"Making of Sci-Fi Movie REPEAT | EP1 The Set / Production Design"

Hi and welcome to episode one of our behind the scenes video series for our new feature movie, Repeat. My name is Richard Miller and I'm co-director and writer of the sci-fi feature, Repeat. So I've been working on short films and features for the last decade and now we're fully focused on making this feature. My name is Grant Archer and I'm co-director and cinematographer on this movie. My background is actually in stills photography but I've made the transition into video working on a number of small projects with Rich over the last five or so years. In each episode we're going to focus in on a single component part of the movie. We've actually worked out that around about 55% of the shots for this movie should be filmed in one location and what could be more convenient than filming it in one of our houses. So the room we're in today is actually the beginnings of our primary set for the movie.
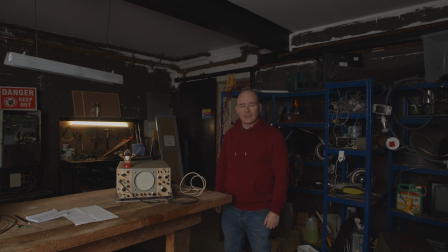Until just a couple of weeks ago this room was set up as my underutilised home gym. Since then we've taken all the equipment out and started building our main set for the film. It's fair to say that in movies production design is one of the most important elements but it's also one of the most underappreciated.
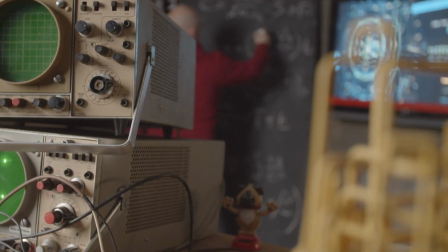As part of this set we've introduced a number of layers. This gives us more shot choice and much more depth to the room.
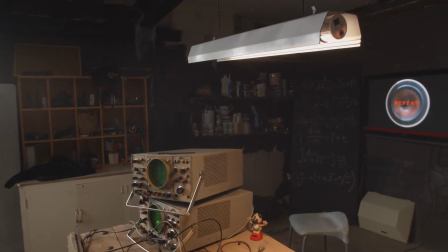The majority of props on set were purchased second-hand from Facebook marketplace, charity shops and car boot sales.
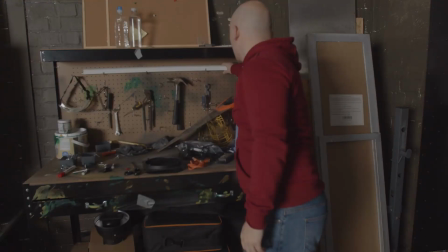In fact only the racking of the workbench were purchased new from Amazon.
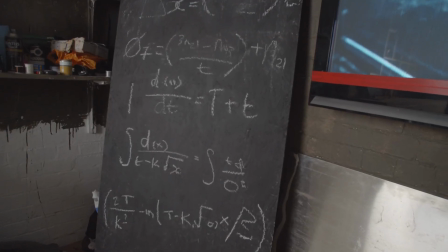The blackboards were created by using some MDF that was left over and some spare blackboard paint that we had from another project.
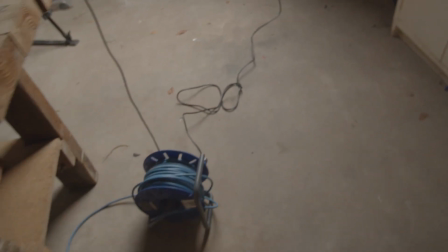Before we start shooting we're going to have to install some more power sockets in this room. At the moment there's none at all.
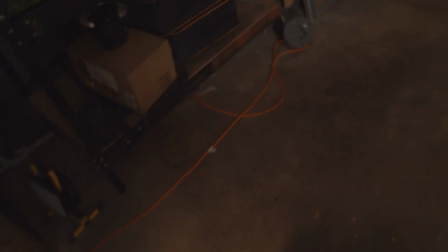We're daisy chaining all of our props and film equipment via extension leads out of the door and into the hallway where there's one socket.
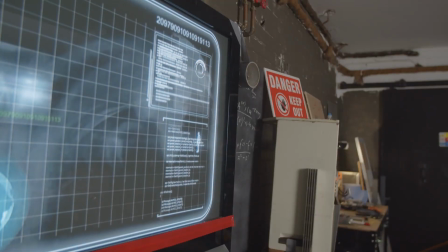We're going to cover lighting in detail in another episode but from an art design perspective we wanted to introduce as much practical lighting around the set as possible.
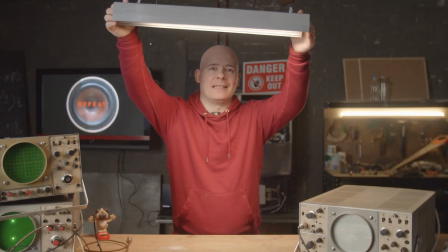Above this workbench we really wanted to use this LED tube and the reason for using this tube in particular
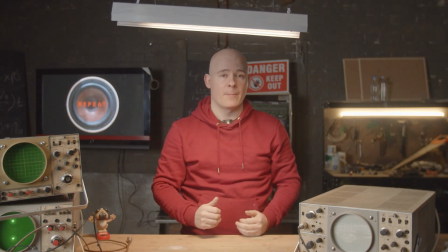is you can change the intensity up and down from an app and also change the light up to 16 million colors.
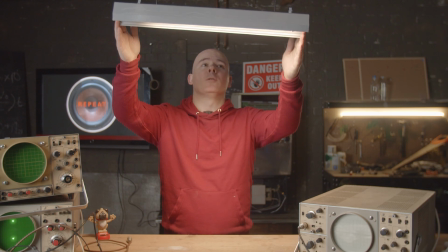To make it fit in with the set it needed to hang here and look like it was supposed to be here. So to do that we created a hood for it.
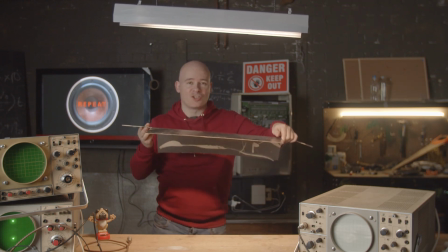We first tried to use this piece of stainless steel while bending it into shape and cutting it but after two hours of work this is as far as we got.
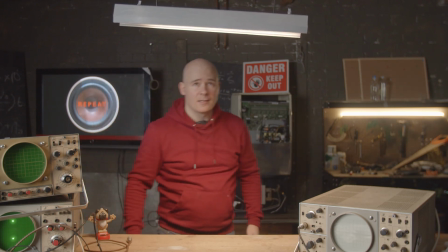So as plan B we found down the side of a shed this piece of guttering which we sprayed from white to silver,
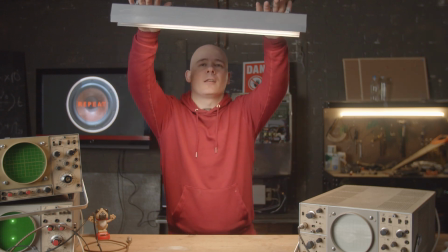scratched it up, hung from the ceiling from these clotheslines and then attached the bulb underneath. Now this bulb is absolutely fantastic we really recommend it because of all the application you use it for. So we'll put a link to the bulb under this video so you can look it up yourselves. Thanks for joining us on our first behind the scenes video. Please like and subscribe and share with your friends, we're really trying to reach as many people to share this creative process with you. Join us next time where we're going to focus on equipment, specifically the camera gear used for the shoot. Comment down below by the way if you think you can guess what our chosen camera might be and until next time, bye.